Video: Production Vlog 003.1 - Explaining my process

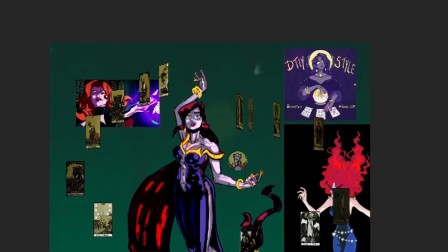I think it's much more realistic to have something of a bounce light. It's just funner to have that bounce light be another color because it stands out more.
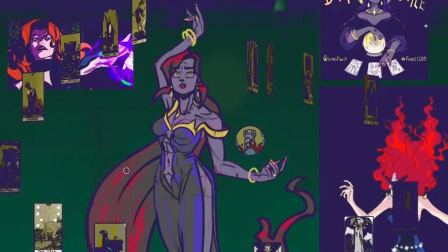And then people are like, whoa, I think it's the whole concept for kind of RGB lighting.
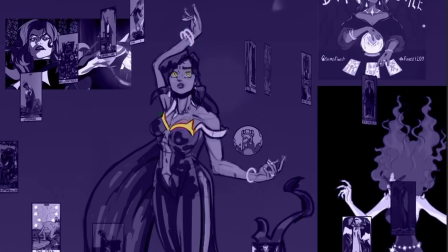And when cars have that undercarriage lighting, there's something inherently interesting about instead of a shadow, it's a light source, right?
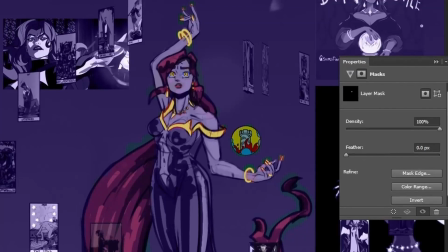It really makes things pop. It really showcases the three-dimensionality of something. It just looks good.
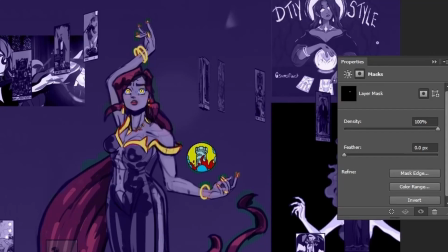That's what I'm doing here, just adding in another color source because she wasn't too color complex already.
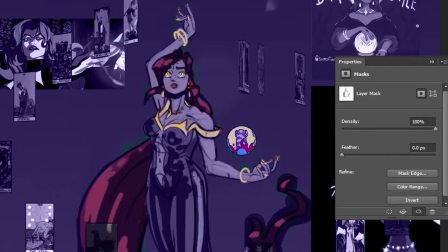Just adds a bit more dynamism. I don't want to go too strong with it because I don't want to get away from the focus, which is the orb and her eyes.
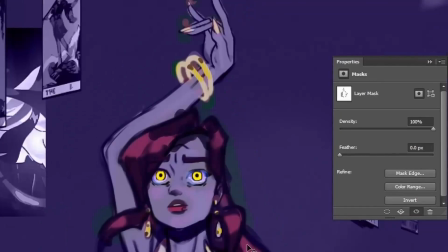But I think inherently this is already a contrasting complementary color to the yellow,
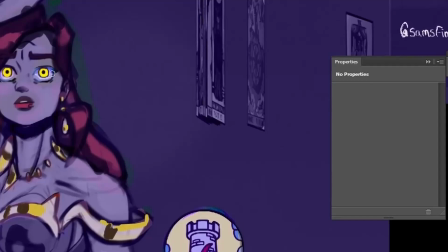so it's not really going to do that. I might tone it down in the final anyways, but this is where finished up.
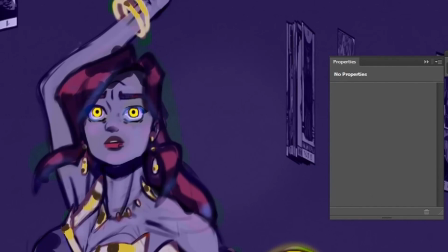I have not yet implemented this into the actual file. We have gotten this far. Let's look at our sponsor for today's video.
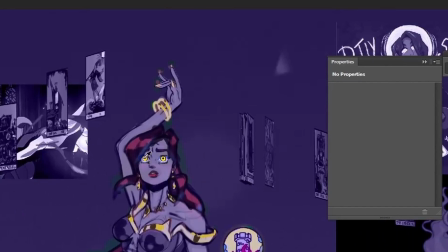We have a sponsor finally, which is crazy because I've produced absolutely no content. How could that be?
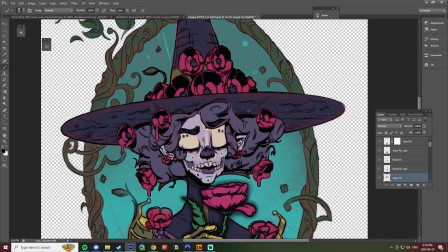Because the sponsor is me. I have a Threadless store where I've done a painting.
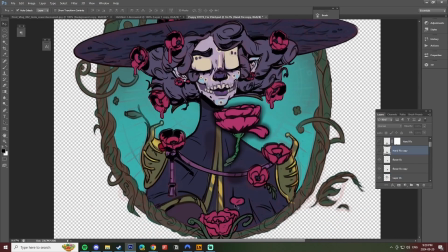It's an existing painting, but I updated it for the sake of being a product for Threadless. If you're familiar with Threadless, any artist can put up artwork onto the site, and that becomes any number of products that they can print that artwork onto.
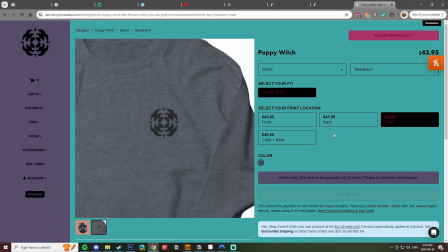So here I have created a Poppy Witch.
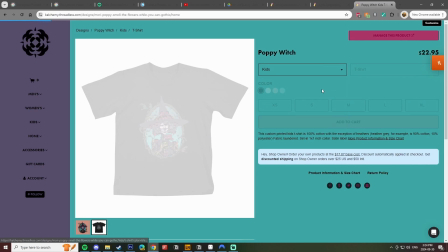This was a draw this in your style by my partner that I did and then recreated here to be a decal, a sticker,
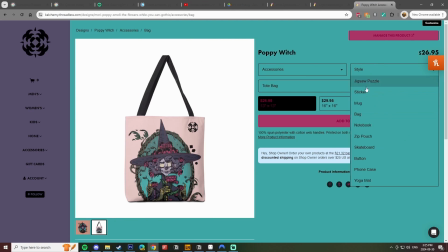skateboard, right? Here's them now flashing by the screen. Look at it, it's nice, right? I really like the skateboard.
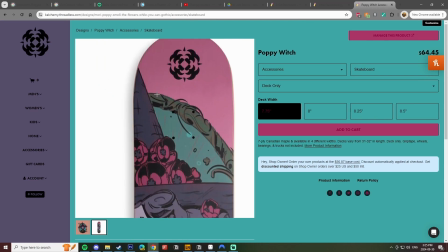That was just like a really inspirational time. It was really fun to paint this and get this artwork done.
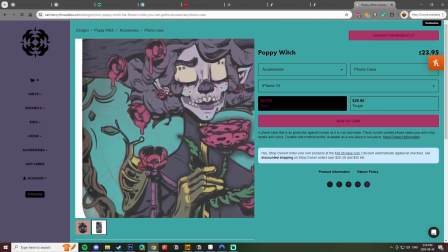If you want to support me, this is one way to support me. A probably better way to support me is join my Patreon.
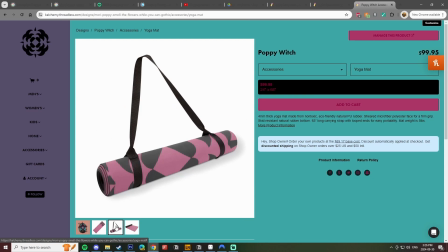For $5 a month, you can just do the cup of coffee level,
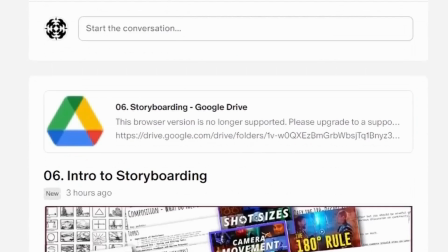supporting me via Patreon to produce artwork and be an independent artist where I'm doing music videos, educational content, and vlogs.
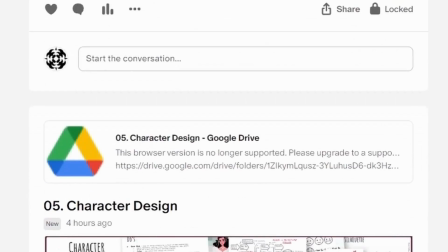If you really love me, there is an educational tier where you will find
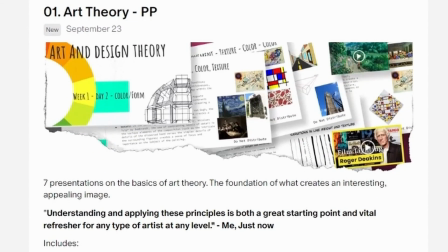classes, lectures, and presentations from me once a month.
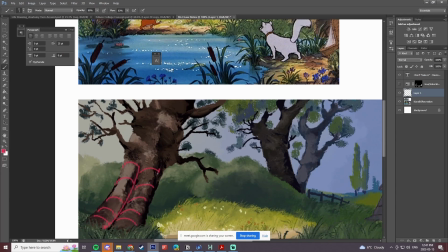You can get a personal one-on-one review of your artwork from me, where I will help you personally improve an art piece.
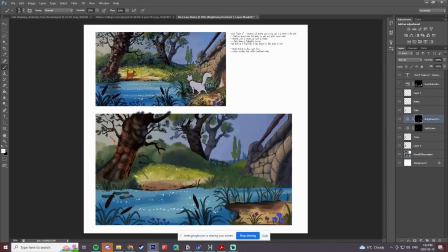You can submit an art piece, whether that be animation, 3D, 2D, whatever your style is. I will review it, and whatever you want to improve upon, I will improve that for you. I believe I have, just for $15 a month, less than a Netflix subscription, you will get tangible results with your artwork.
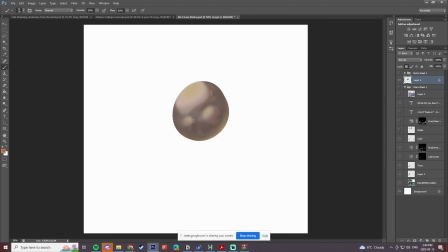I do have to limit that to one person a month for now. That's all I can do.
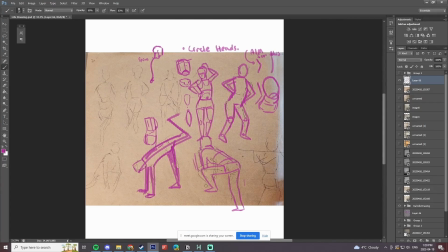Now is a good time to start. I have the availability, basically. So with that tier, you become an actual full member of my Patreon.
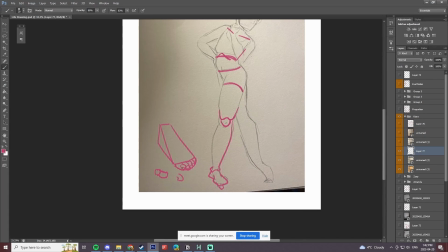So you'll have access to exclusive content like my educational content lectures and short form content such as cheat videos for art,
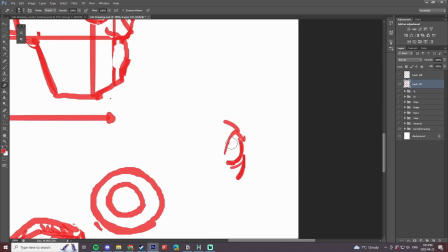little videos that show you how to tangibly get better at your practice with digestible videos,
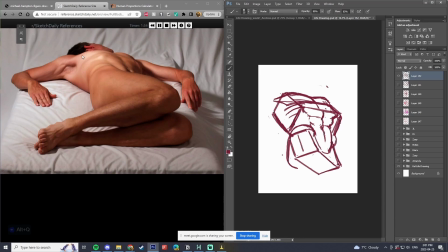a couple minutes long. You get early access to the music video when it's done and all the production footage before it's up anywhere else.
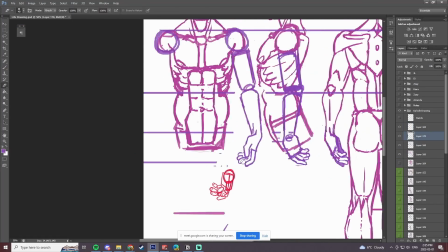Join Patreon. That would help me a bunch. And you're going to be in the end credits of all my videos going forward.
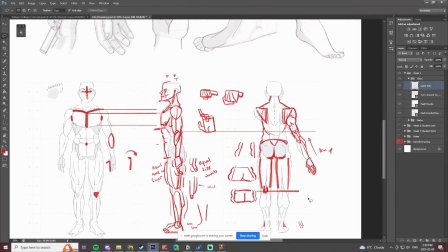I hope you enjoyed this video. Let me know what you thought. Leave a subscribe. Apparently, if you say and subscribe, the buttons highlight under the video.
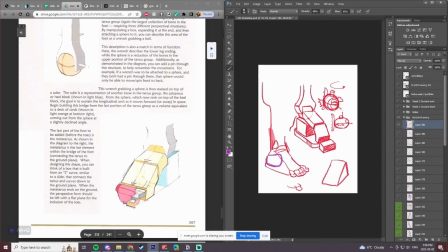I'm just going to keep doing that because I want to see if it's working. Subscribe below and hit the bell icon to get notified of the next video.